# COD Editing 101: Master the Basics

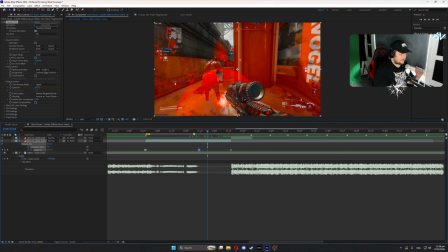491s
So it doesn't quite match up, but the effect that I'm going to do here maybe is have it like just fade to black,
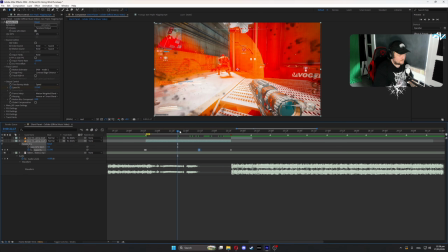497s
but this is fundamentals, so we're not really going to be doing any effects.
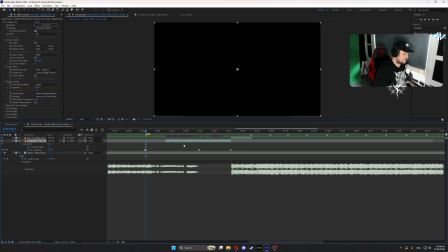506s
So maybe we can just shorten this part here, just a touch, and then put that back there, and then just move all these keyframes along like this.
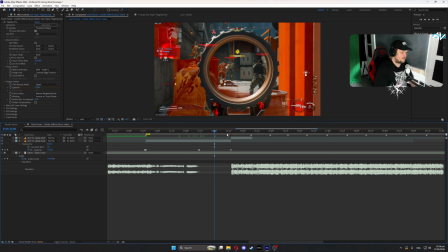516s
And that might be a little bit better for us, because I want to see all these guys sort of lining up for this part.
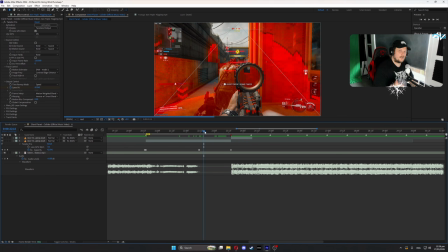528s
And we can slow it down even more. We can do 40. So the higher the FPS of the clip, the more you can slow it down before it starts lagging and stuff.
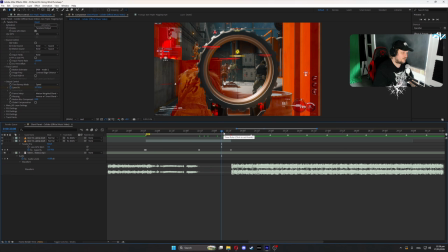536s
So with our composition at 24 FPS and Misty's clip being 120 FPS, we can slow this clip down quite a bit before we start running into problems like that.
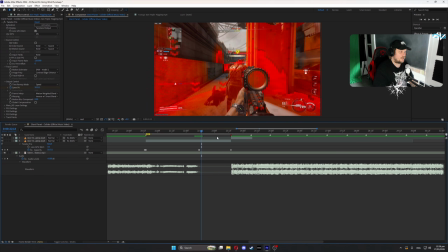550s
But you also got to be careful that you, when you do start to slow it down a lot, you don't want like any warping at all, or any obvious frame blending, which shouldn't be a problem here.
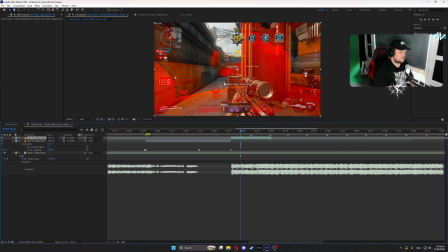568s
So yeah, that's lined up good enough for me. And we'll just extend this part out here because I think I want to show off the clip for a little bit longer.
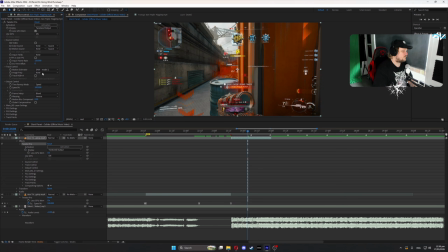575s
So we'll drag on our Twixtor again, and we'll just do the same settings, 120, contrast edge enhance, there we go.
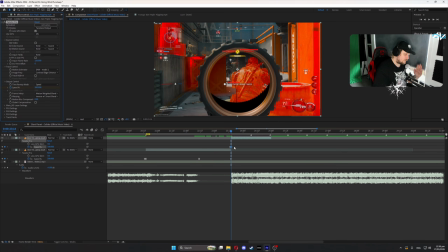585s
And we'll keyframe the speed, do our little 100 at the back, and then we'll do 300, we'll go down to like 20.
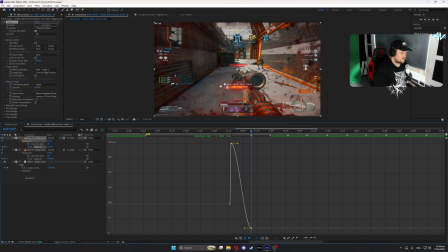594s
And we'll create this sort of curve here. Something like that.
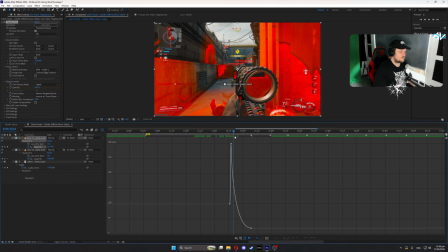602s
So you don't want to do these curves for every single clip. All the clips are different, so it kind of just depends, right?
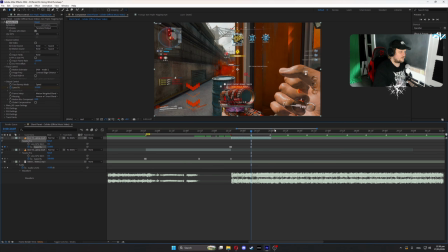607s
You can even go down to like 10 if we wanted, I think, here. And then we'll have it speed up on the way out.
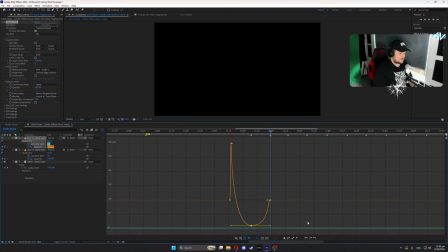613s
Make sure that's lined up nicely. But this is the pretty generic waveform you want right here.
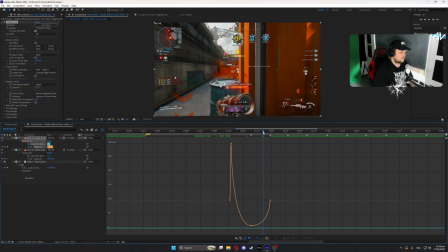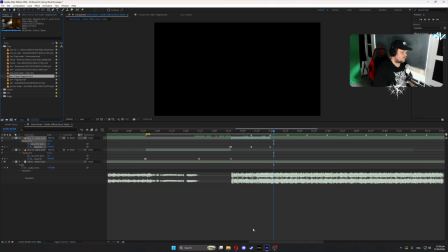627s
And we will find some sound effects real quick. If you need sound effects, I got pretty much 90% of the Call of Duty sound effects in my Discord. At the top, you'll see editing downloads. Go check there if you are struggling for sound effects.
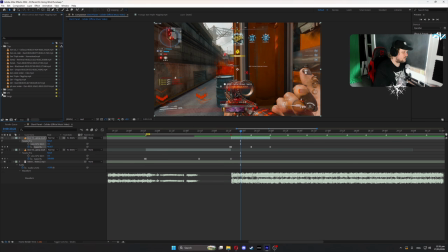642s
So I'll just drag in some sound effects for this gun in particular. So I brought in just the hit, the headshot, and the bolt. So we can just bring on the hit in here. Open this bad boy up.
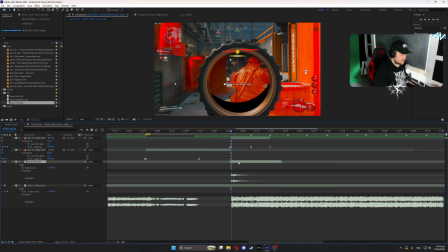656s
And line her up with the shot. Bada bing, bada boom. Let's have a look.
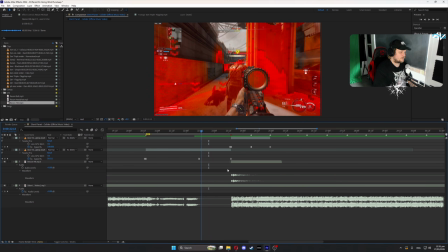663s
Or listen, if it lets me. Jesus. Yeah, so for a triple and a drop, it's not very satisfying sound effects. So we're going to add on some bass and treble. And a lot of editors add a shitload of bass.
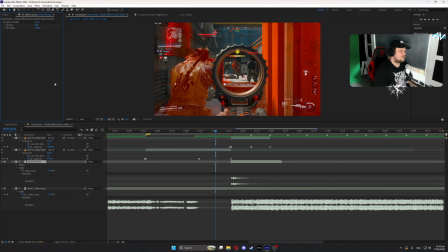679s
I go in the opposite direction. I add a shitload of treble. So you can really hear like the hit sound effects, like I feel like it highlights a lot of the hit sound effect and the bolt and the gunshot.
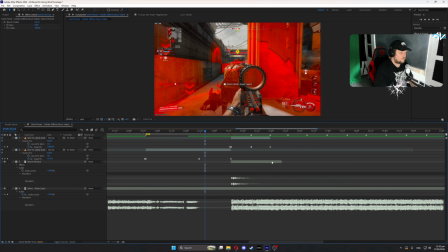So that's a lot nicer. And if we go right click, time, enable time remapping, we can pull this little guy out and stretch out the shot a little bit more.
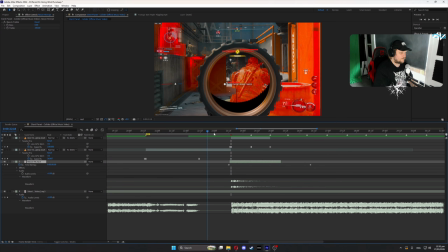708s
And just reline it up. So this will slow down the shot. So that's slowed down a little bit too much. And it might be a little bit too much treble, so I'm going to go 75 and 25. Like that.
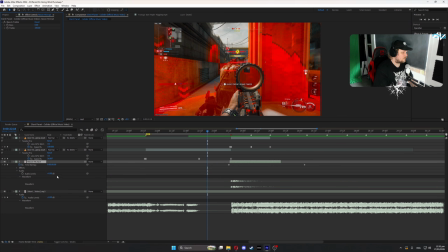728s
Go back to 100, we'll go 1.